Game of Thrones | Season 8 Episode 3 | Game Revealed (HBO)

That's amazing, and it's a lot of fun to watch, but it's also one note, and to try to play that note through the whole episode, it wouldn't have worked.
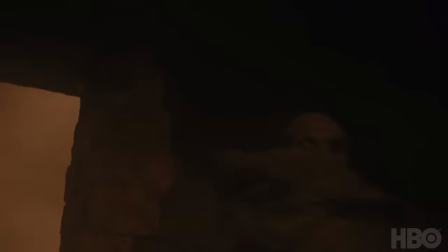[12:37]
So having her wounded and having her almost taken out of commission and almost
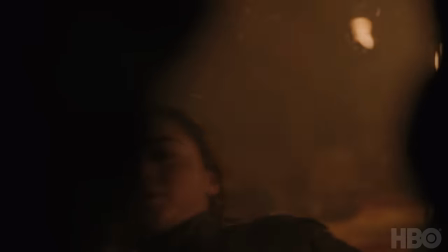[12:42]
rewinding the clock on who Arya Stark is would really be interesting.
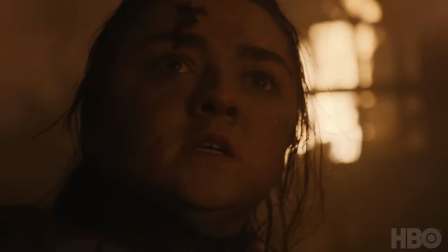[12:47]
It would also give us a chance to change up the nature of the story we were telling.
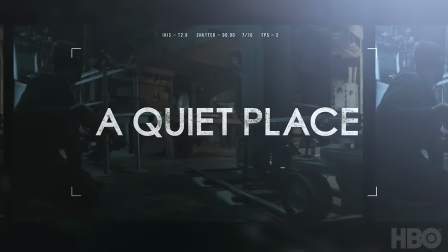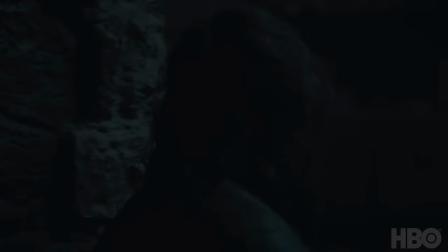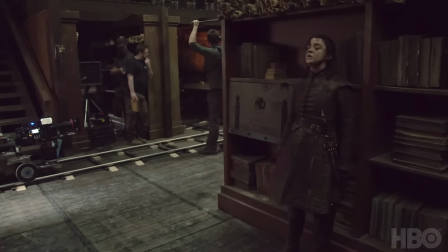[13:05]
The library sequence was built around the idea of I need to have a marked shift where the audience, instead of coming back and going, okay, and more battle, they come back and they go, oh, change of style.
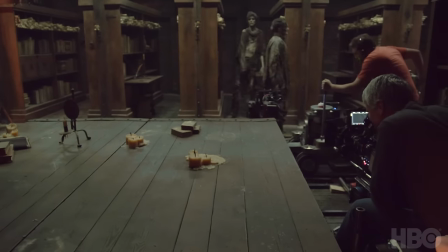[13:18]
Hopefully, what it does is it refreshes the audience, and they're like, you know, we want to know what's going on outside but we're okay to be inside for a minute and slow things down
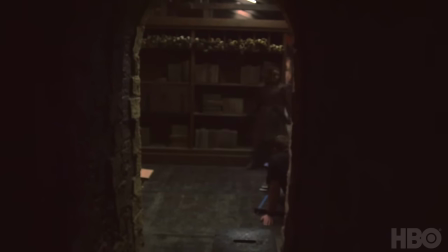[13:27]
and we're also okay to be with aya who's suddenly from being this incredibly confident character that she's been now for quite some time is completely traumatized by what's happened to her
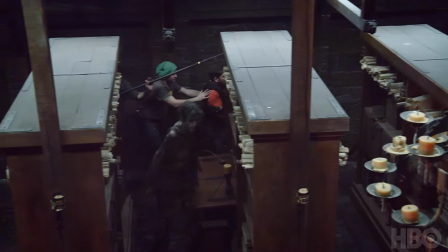[13:41]
one of the things we did when we shot that sequence is we designed the library in a certain and then I took
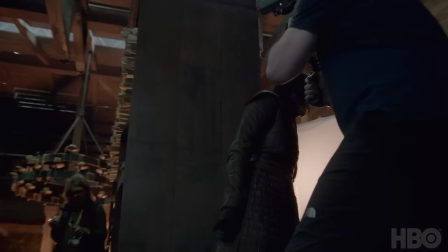[13:48]
Maisie in there and I got nine whites or something in there and I gave them all a path,
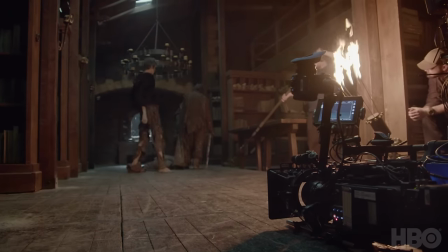[13:54]
and then I told her she had to make her way through it without being seen, and we figured out this whole choreographed piece where
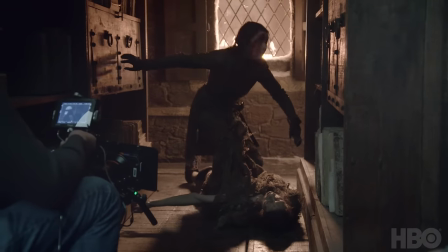[14:05]
everything was a near miss and everything was just about not seeing and everything had to be silent, and it was really fun to do.
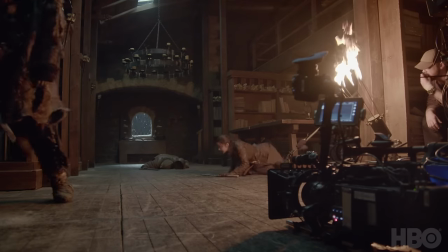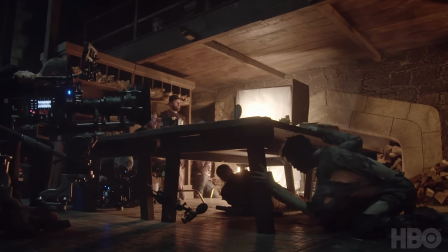[14:21] Oh, my God, you're so scary.
So the hero White's in the library, a gal. He was after somebody who could get themselves into quite an interesting position, but have a physique which would be a little bit unworldly,
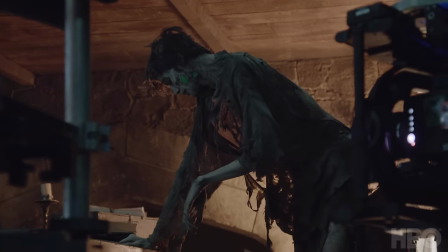[14:37]
which would suggest they're dead, basically.
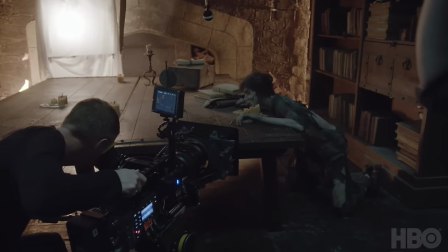[14:39]
I knew of this performer, a Spanish performer, called Javier Botet, and he's double, triple jointed.
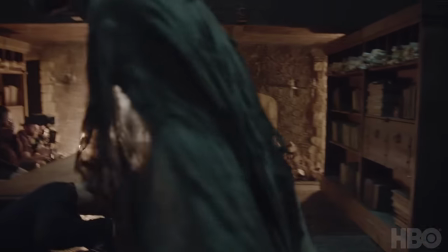[14:46]
He can do the most ridiculous things with his body, and he's been covered in prosthetics pretty much all his career,
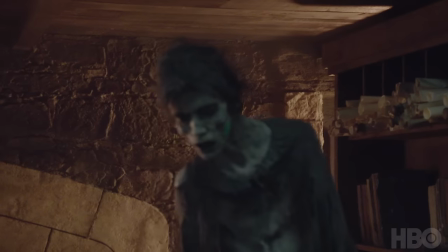[14:52]
so I knew he was the guy that could pretty much sell it for us. From a prosthetics point of view, he's got a couple of little bits and pieces.
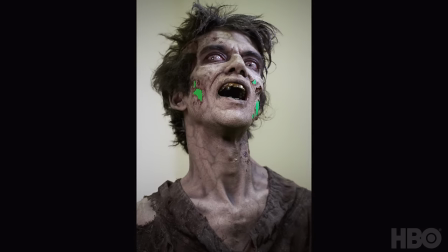[15:01]
He's got some little cheekbone appliances. We've got a few little scrapes and wounds,
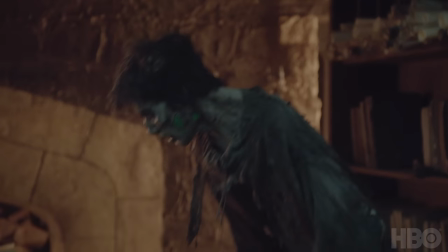[15:05]
and then we just did this sort of airbrushed body painting on him as well and just really accentuated all his sort of shadows and all his muscles and his bone structure, and his movement just sold it for us.
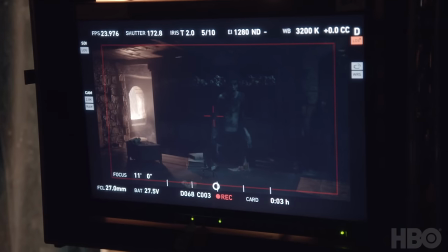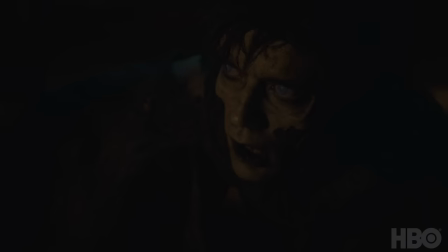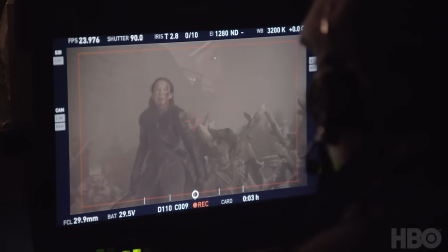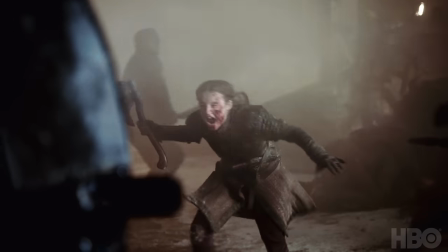[15:37]
We're all in love with Leanna Mormont. I think the whole world is. So we wanted this to be her absolute heroic moment.
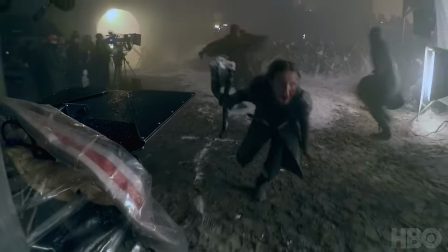[15:43]
Oh, when I found out I was dying, it was like, it was the best thing, really. It sounds strange, but I either decided I'd be happy if I ended up on the throne, which I thought was very, very unlikely, or I had a great death.
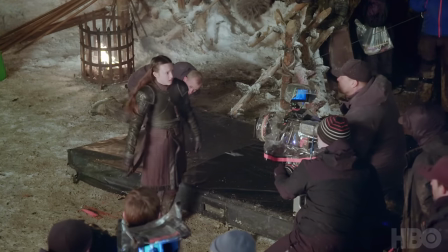[15:56]
So I'm very happy. And the whole giant thing, that's just really cool.
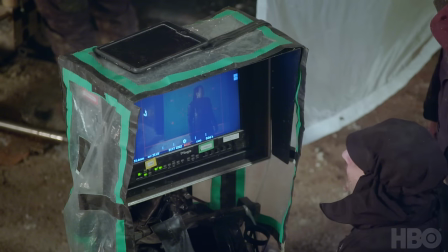[16:01] Hey!
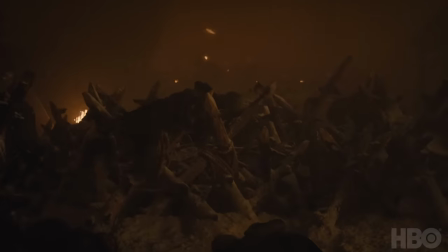[16:06]
All the shots with Lyanna and Crum were all really pretty complicated, and they all had lots of pieces to them.
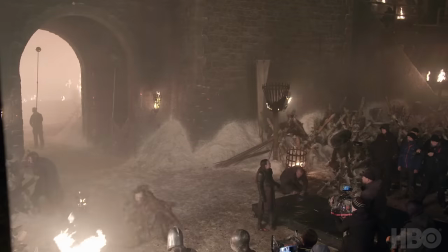[16:14]
So it started out at Tomb, where we shot the Winterfell set, and we shot a lot of the backgrounds for the shots. And where we wanted to frame for Giant, we used this technology called N-Cam,
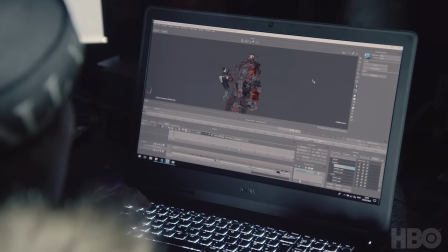[16:29]
and this This allowed us to play back sort of an animation of what the giant's performance would be that was synced to the camera.